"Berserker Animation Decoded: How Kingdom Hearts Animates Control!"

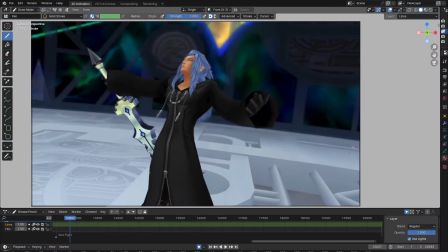[20:26]
Okay, I'm actually pretty excited to see the connections in this one,
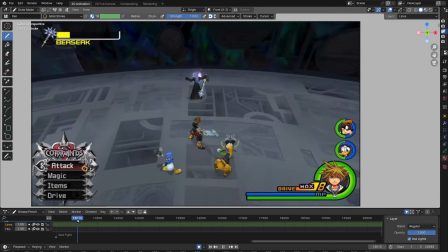[20:31]
because we know that he trades control for power, but Saix is a lot more in control than the Berserker is.
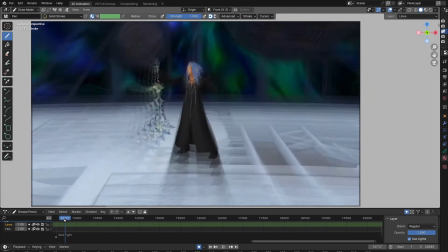[20:38]
I don't remember Saix ragdolling at all.
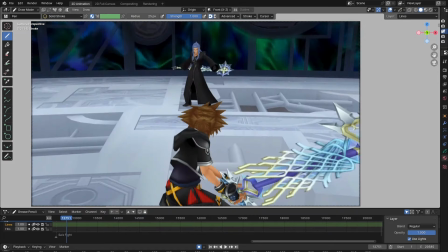[20:43]
So it'll be interesting to see the difference in the level of control. And then his weapon itself is it's a lot smaller than he is.
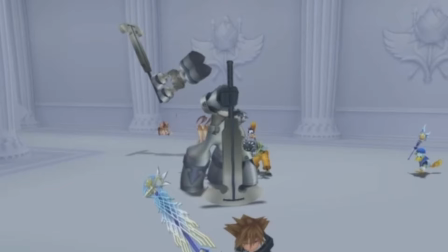[20:51]
The Berserker's hammer is about as tall as it is. So already we can see the difference.
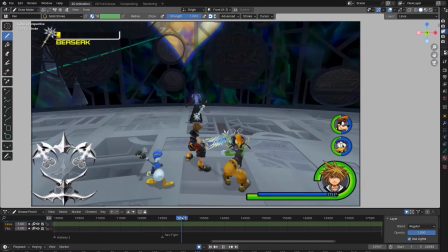[20:57]
Because it's not as big, he'll have more control over it just automatically.
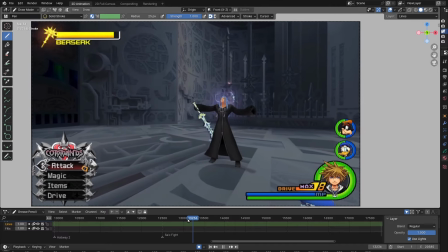[21:01]
So Saix makes a big show out of receiving the Berserker power,
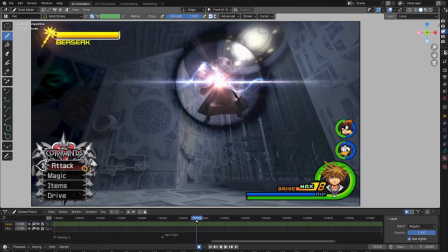[21:07]
whereas the Berserker nobody is like, you can't really tell when it's being controlled and when it's in control.
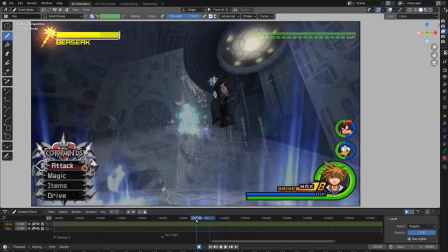[21:14]
Maybe the Berserker is always in Berserk mode? Yeah, Saix is very agile.
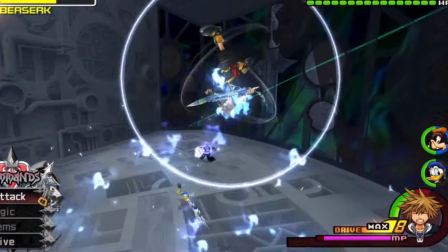[21:23]
He's even throwing the hammer. And then here it looks like the reaction command for Sora is the exact same.
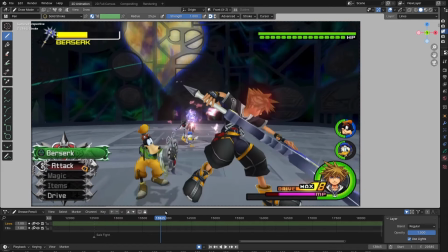[21:32]
And he's holding it the same too, even though it's smaller.
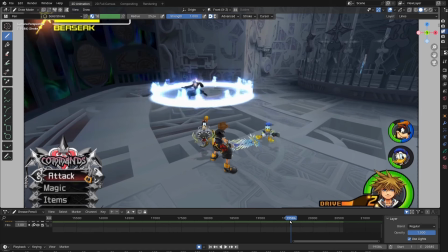[21:39]
He's making those sort of shockwaves that the Berserker made when it did the big hammer slam.
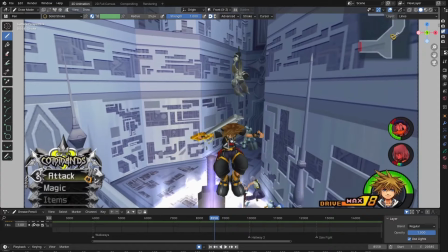[21:46]
It's got that blue aura. Yeah, you know what?
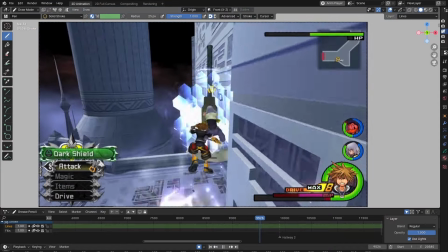[21:51]
This attack right here, or just that relentless sort of slam.
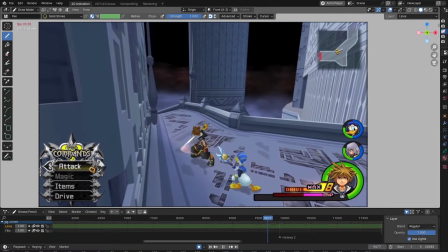[21:56]
Yeah, and that wide swing, that looks kind of like what Saix was doing.
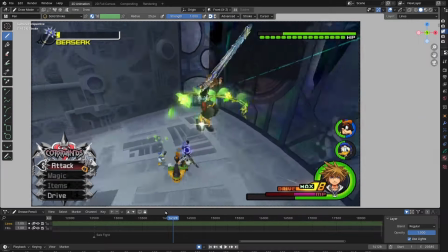[22:05]
So Saix is definitely using the hammer more like a sword. He's not like using his own body weight.
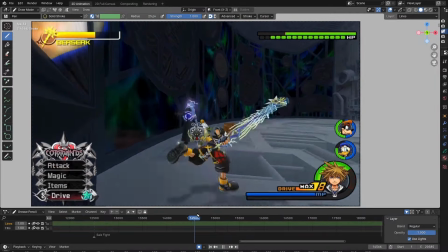[22:11]
It's just a sword. You can see the hammer here.
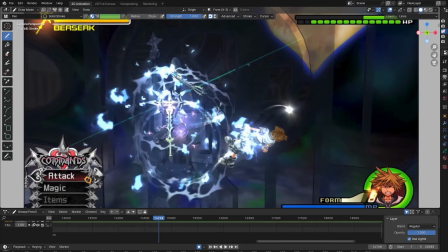[22:17]
When he goes into Berserk mode, the hammer gets bigger and spikier, but not actually that much bigger.
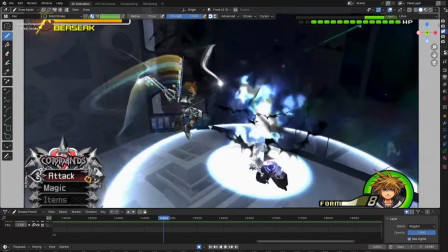[22:24]
Like, he still uses it as a sword. It's just a bit heavier. Yeah, the proportions make a really big difference between Saix and the Berserker.
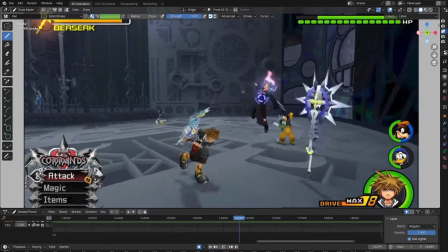[22:35]
Like, it changes the entire dynamic of how they fight, the proportions of them versus their weapon.
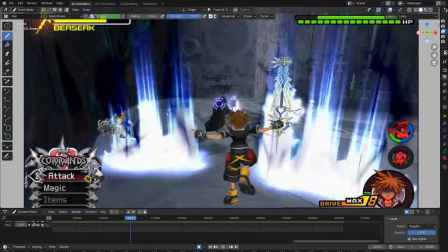[22:40]
Like, he's not being dragged around by it. He's not using his body weight with it.
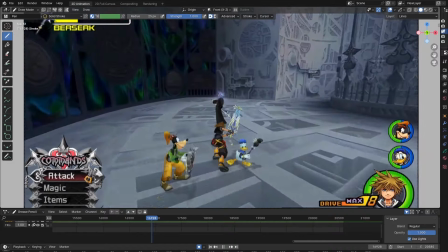[22:46]
He doesn't hold it in front of him like Berserker does. The hammer doesn't skate on the ground.
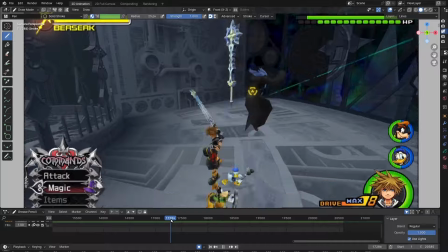[22:52]
There's actually a lot of differences. And that's the thing, you know.
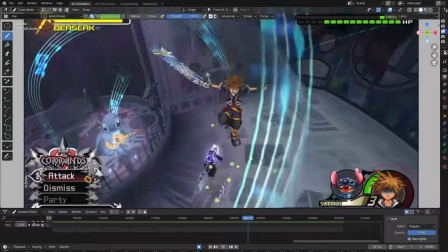[22:55]
I keep going into these videos hoping to see similarities between the lesser nobodies and the organization, but all I ever see are differences.
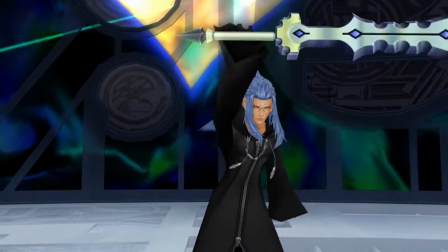[23:04]
It's like the main concept of each pair is the same. Like Berserker ability.
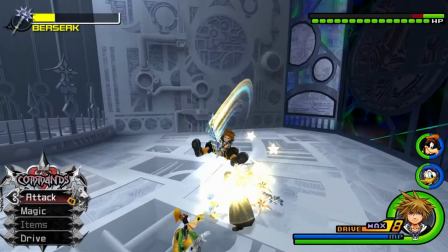[23:10]
They operate on the same idea, but the execution of their concept is almost completely different.
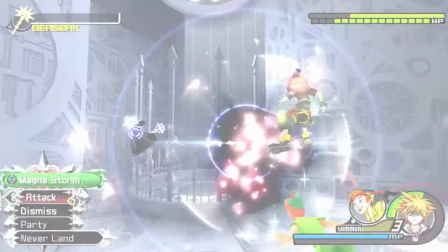[23:16]
And I do actually end up really liking it that way. What do you guys think?
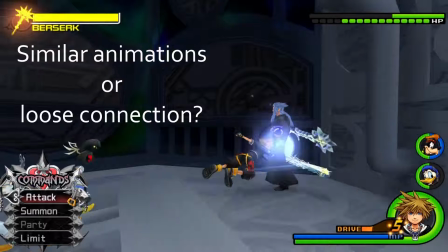[23:20]
Would you have wanted them to be more similar in their animations, or do you like their more loose connection?
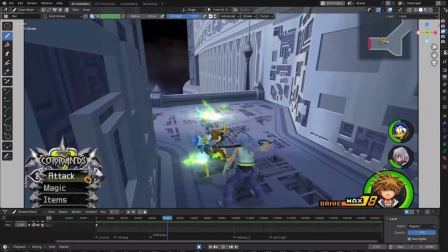[23:28]
Berserker is a very interesting nobody. Big, bulky, kind of cute, kind of lumbering.
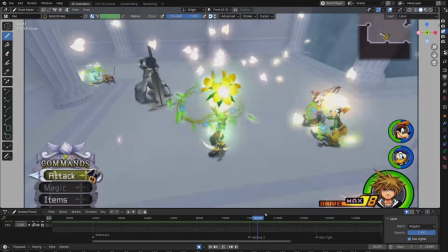[23:34]
The way it uses its proportions and its weight is very cool. And that is enough admiration for now.
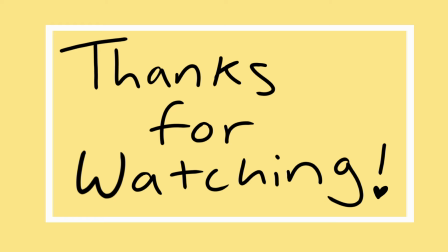[23:43]
Thanks for watching. Please let me know what you're thinking down in the comments.
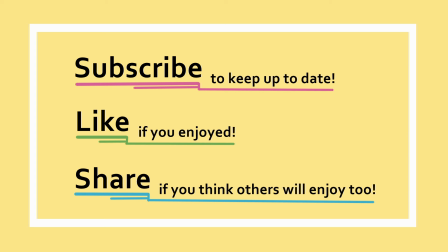[23:46]
Subscribe if you want to keep up to date with this series, leave a like if you enjoyed, and share the video if you think others will enjoy it too.
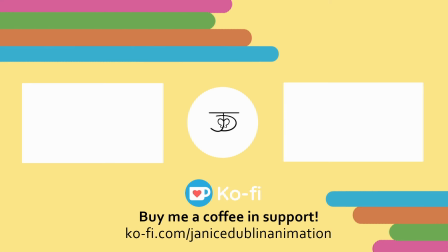[23:53]
And I will see you next time.